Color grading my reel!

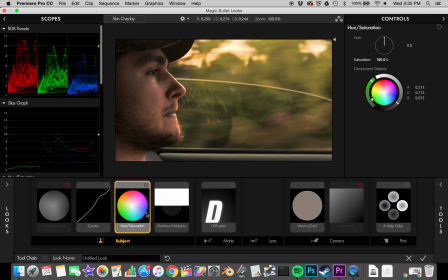[5:34]
Oh, and the subject is kind of self-explanatory. So, something I do for every clip I'm color correcting and grading is I color correct it.
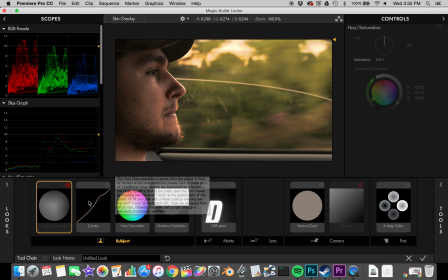[5:50]
Did I mention I'm good with words? So, what that is it's balancing every. If you shot in a flat profile, like I did for this, it is bringing color back into the image
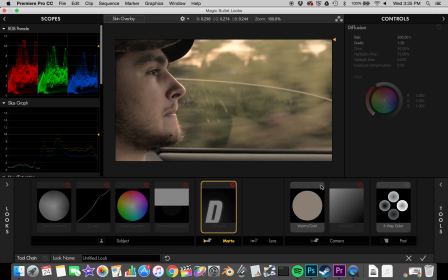[6:09]
and balancing it every clip with the rest of the project.
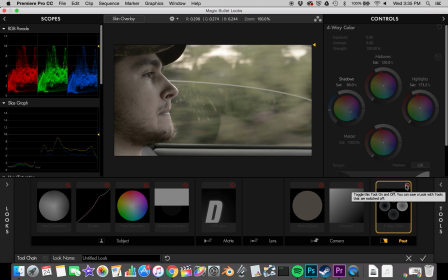[6:18]
So it's not like shots are supposed to be in the same room. They match each other, even though they're each shot from different angles and under possible different lighting circumstances.
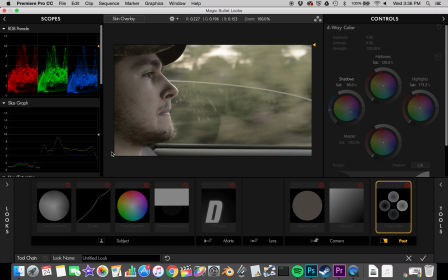[6:35]
So, to begin my color correction process, I always start by turning it black and white.
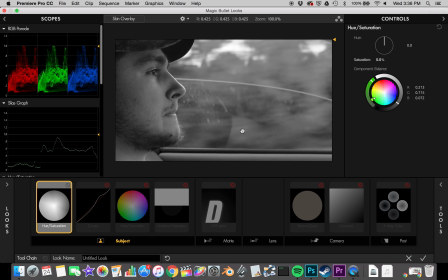[6:45]
This is just to give me an objective look at where the blacks are, where the whites are, and to get a grayscale, essentially.
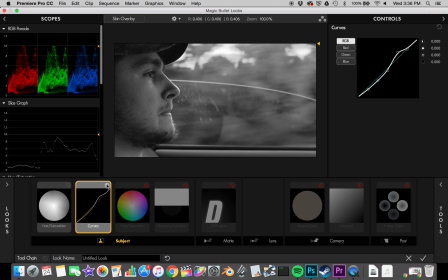[6:59]
From here, I always apply curves, and this is just to bring contrast back into the image. I use curves just because I love the control you have with them, but you could use essentially anything to get similar results.
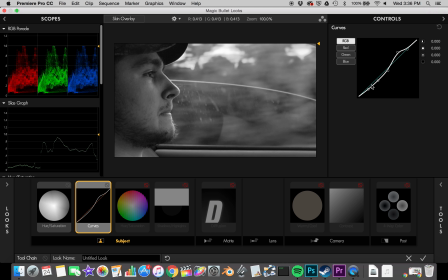[7:17]
Now, as you can see here, I pulled down the blacks just a little bit. If you pull it too far, they clip. So, about here, trying to retain detail in his beard.
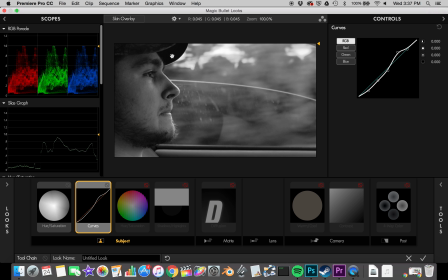[7:34]
Detail here, that can be lost. It's black, it's a black cap, and there's no real important information we can salvage here.
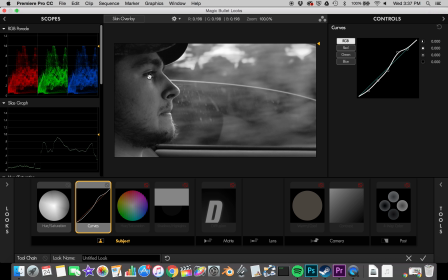[7:47]
The big thing is retain detail here, retain detail here in his face primarily. We can lose it here. This
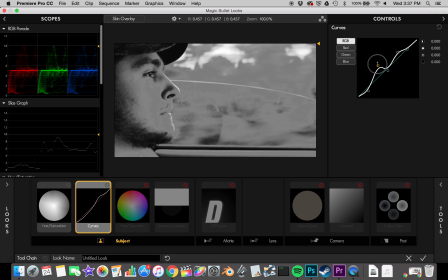[8:03]
controls darker midtones, and again, we're gonna darken this some.
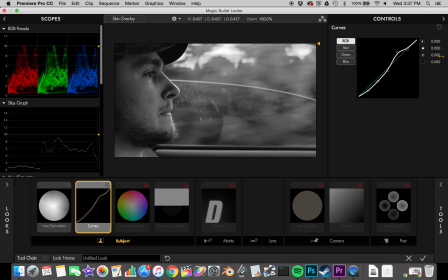[8:12]
What we have here is essentially an S curve with the darker colors being brought down and the lighter colors being brought up. And midtones, darken it.
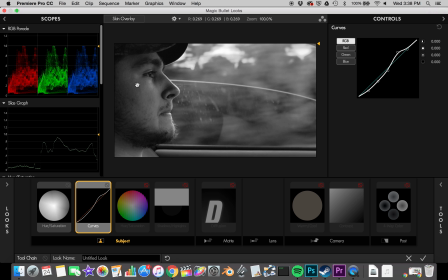[8:28]
I don't want to completely clip out his face in either direction. I don't want it to be too dark. I don't want it to be too light.
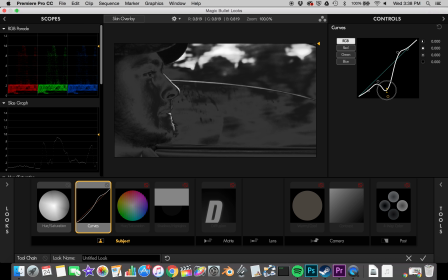[8:38]
And as you can see, if you bring it to extremes, it severely distorts the image.
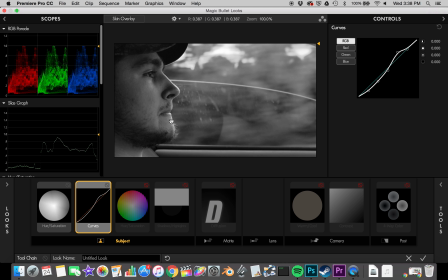[8:45]
So, I also want to keep just a hint of that light on his face. Here we have the lighter midtones. And that, again, I'm okay with blowing out like the sky,
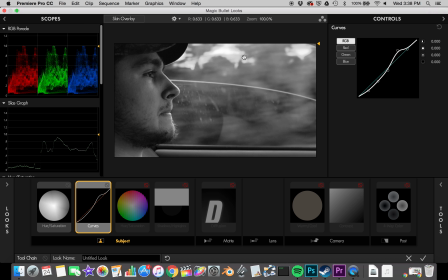[9:02]
because that's such a small part of the image, and it's also not the focus. But it also brings some of the light back to his face, helps his eyes pop. So we're going to leave that about here.
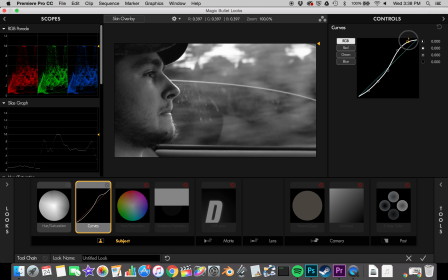[9:17]
And this, I don't want to clip it completely, so we're just going to leave it about here. If you can avoid clipping, like I always find it best to.
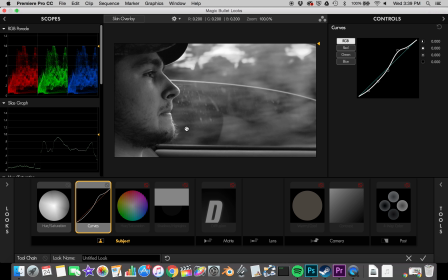[9:33]
So here is the image we're going to be working off of now.
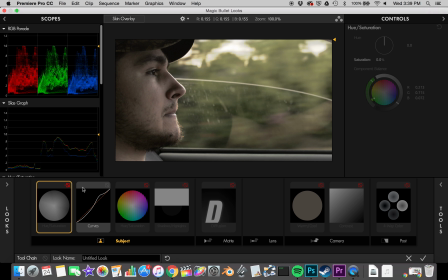[9:39]
Let's turn off hue and saturation, and you can see what that did.
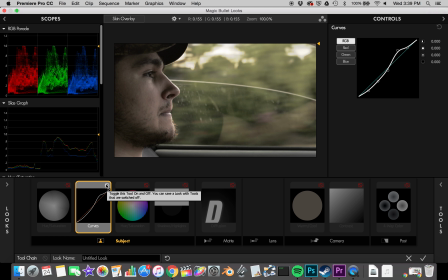[9:46]
Already looking a lot better.
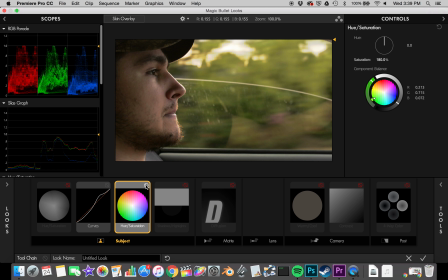[9:49]
Next, we add saturation back in, and this is our color corrected image. I usually, based off of my settings, I usually push the saturation to 180%.
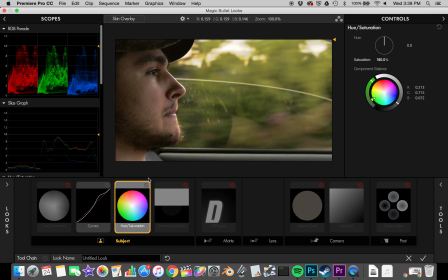[10:07]
100 is that, and anything lower desaturates the image. For me, that's my usual color correction process. This is the baseline image we'll be working with.
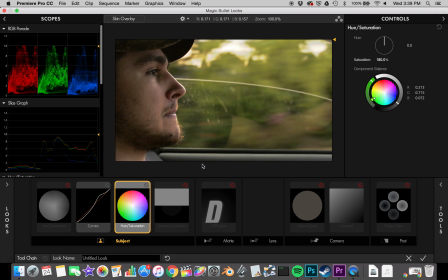[10:23]
Now, for this in particular, I wanted to darken it some, because what I'm going for is a magic hour warm summery vibe. So I applied hue, or sorry, shadows and highlights,
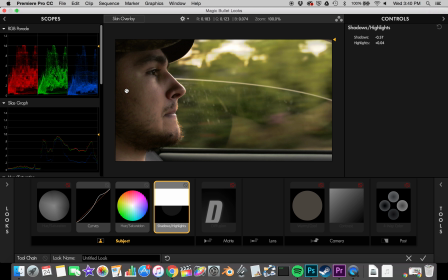[10:42]
which these just brought down, darkened some of the shadows on his face, and in general it darkens the shadows, obviously.
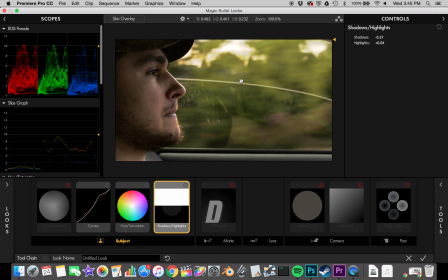[10:58]
So it's like a more specific version of exposure. And then I just bloomed the highlights just a little bit. Just, again, all about contrast. I'm trying to maintain as much of a range
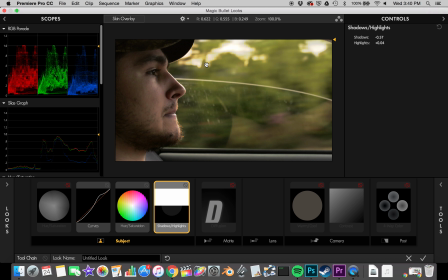[11:14]
between the darks and the lights as possible to try to emulate a filmic look. That range is called dynamic range, which, if you're watching this, I'm guessing you're aware of. Next, then turn on diffusion.
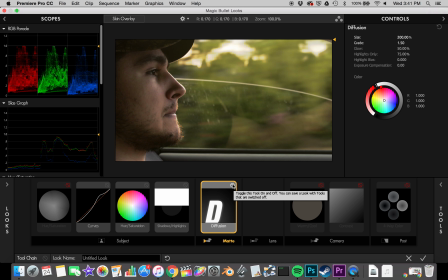[11:31]
And what this does is it blows out the highlights some and just in general softens the image, which again is great for getting a more filmic look.
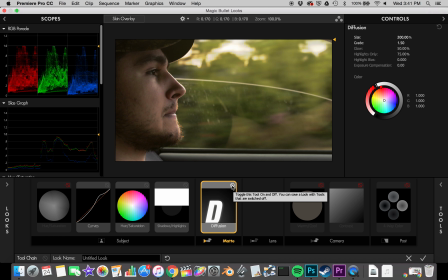[11:48]
I apply this to pretty much everything, just right now it's not doing too much. It helps preserve details and shadows, but it's gonna look good. It's a step in the process, let's put it like that.
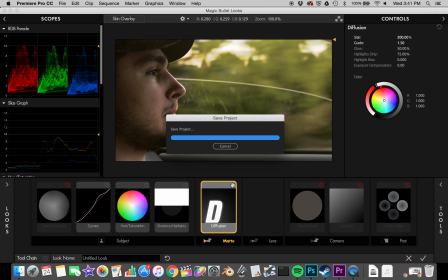[12:08]
Now, something I feel I should mention, I am definitely not a professional colorist, and I highly recommend you play around with these tools yourself if you're able to.
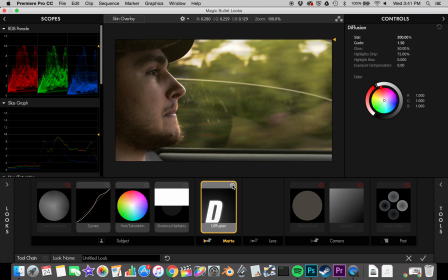[12:22]
I have been studying color theory for about 3 years now, close to 4, and that is only a minor part of my education.
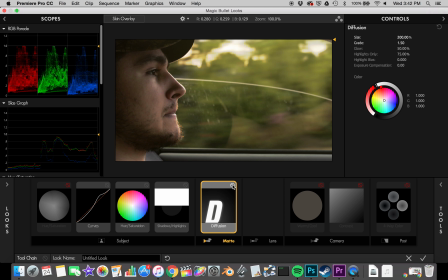[12:39]
So take what I say with a grain of salt, but know that I'm not coming from a complete place of ignorance.
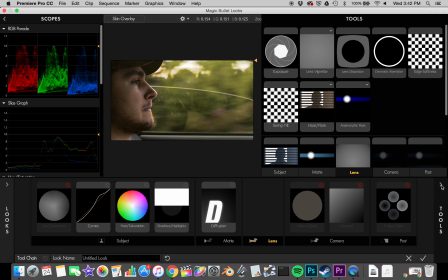[12:48]
On that note, I usually don't do too much in the lens section.
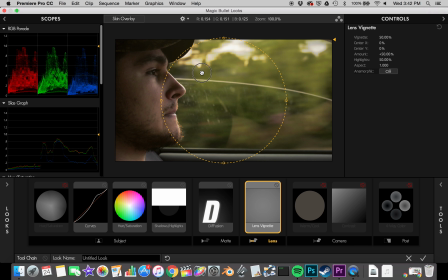[12:56]
I sometimes add a vignette, which in this case, let's just see this.
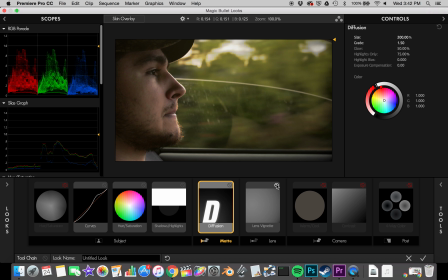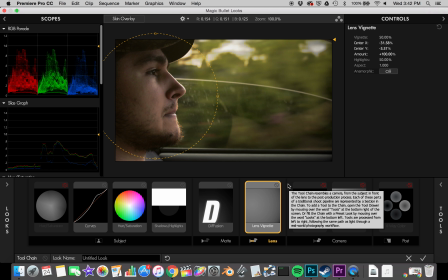[13:10]
Eh, let's leave it on for now. And I sometimes add lens flares.
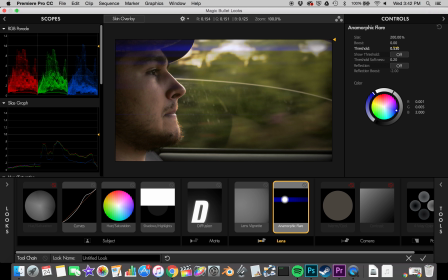[13:21]
Yeah, perfect.
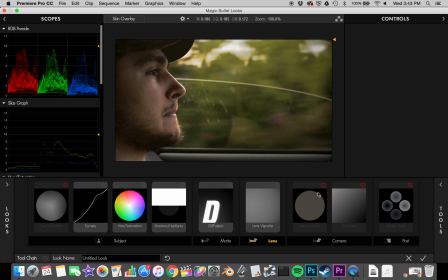[13:27]
Okay. On that note, let's move into camera.
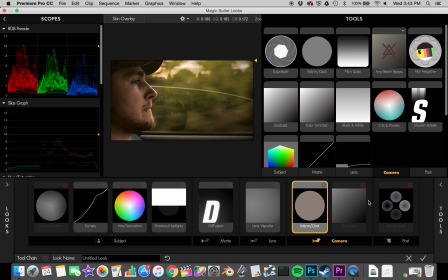[13:34]
Again, this is where the color grade comes more to play,
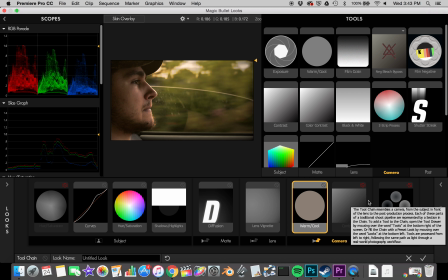[13:39]
wherever we determine the style of the image.
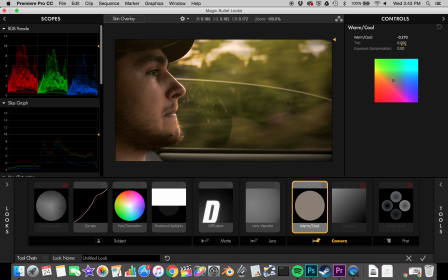[13:45]
Now, I find I usually keep things around negative 270.